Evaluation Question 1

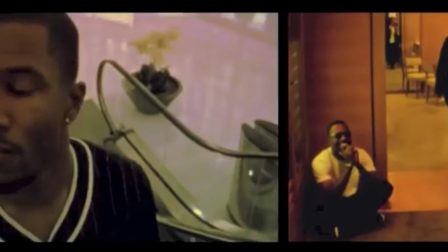[4:05]
I have rarely seen any other artist's music videos where they have used a split screen in order to tell a story.
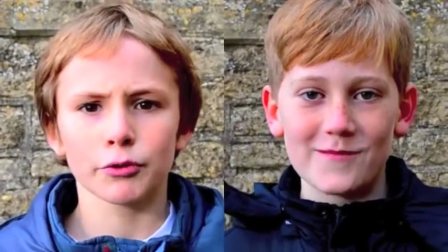[4:10]
An example of an artist who had indeed used a split screen is Frank O'Sha and Lost,
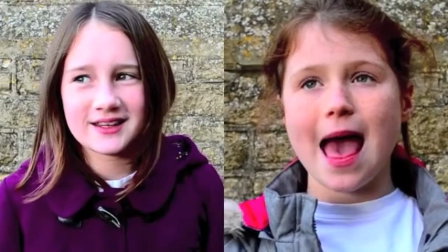[4:15]
however he is not telling a story like I have tried to achieve in my video, he is simply showing the different locations in his music video.
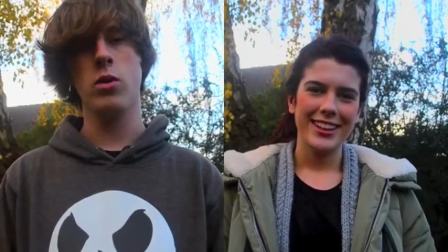[4:21]
I think by using a split spoon in my video I did in fact break up the video and didn't make it boring and repetitive.
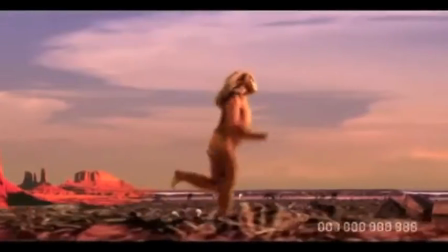[4:29]
I did not want to over challenge the codes and conventions of real media projects because it would potentially alienate the viewer.
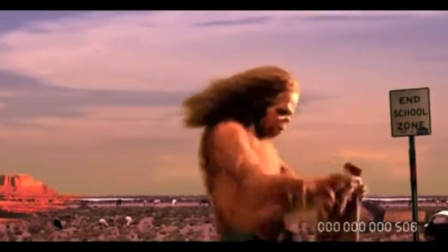[4:35]
This is a quote by Archer. I didn't want my video to be too much to look at. This would make the viewers not want to watch the video as they may find it dull.
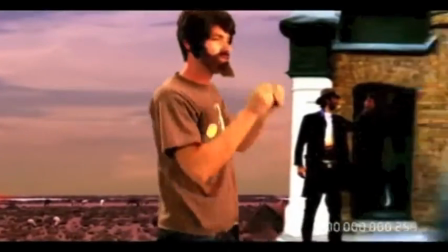[4:43]
I would also contain a lot of effort to have the video fast and upbeat with choreographed movements.
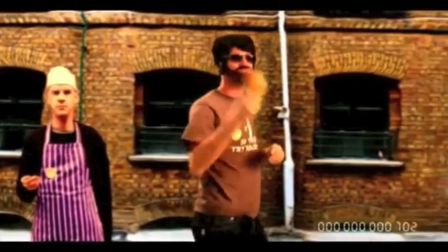[4:49]
This is an example of Fatboy Slim's music video, which I find is too much for a music video.
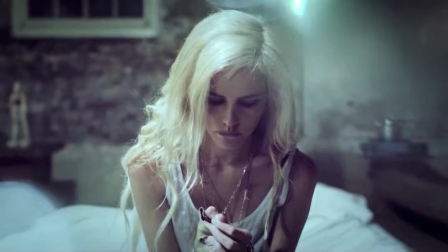[4:56]
I wanted my music video to link in with Goodwin's theory of having the visual link with the lyrics.
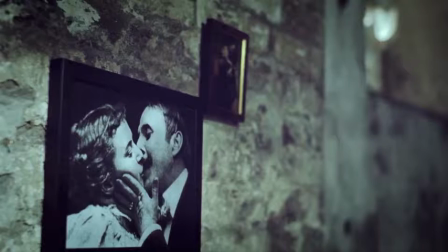[5:01]
I've done this by having some parts of the videos as a memory which would be seen as the artist's past and childhood.
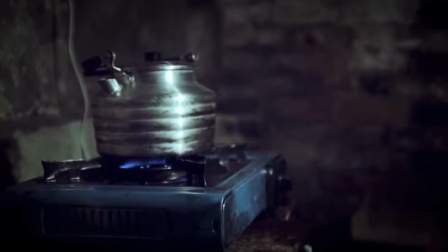[5:06]
I made this clear by having parts of the video in black and white which are supposed to be memories. This is like Ed Sheeran's music video, Give Me Love.
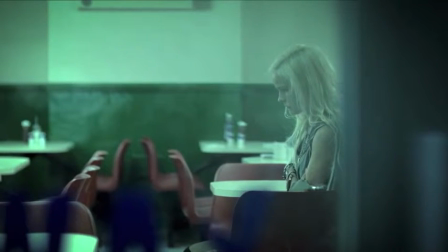[5:14]
He has scenes of a girl in his music video which is supposed to be a memory and he's having flashbacks. This has been followed by Goodwin's theory of the lyrics meeting the visual.
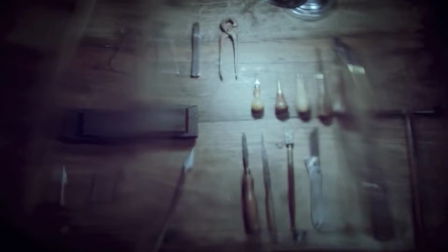[5:22]
I think Ed Sheeran has succeeded in this as he has made girl part of the music video which clearly shows that he's having flashbacks.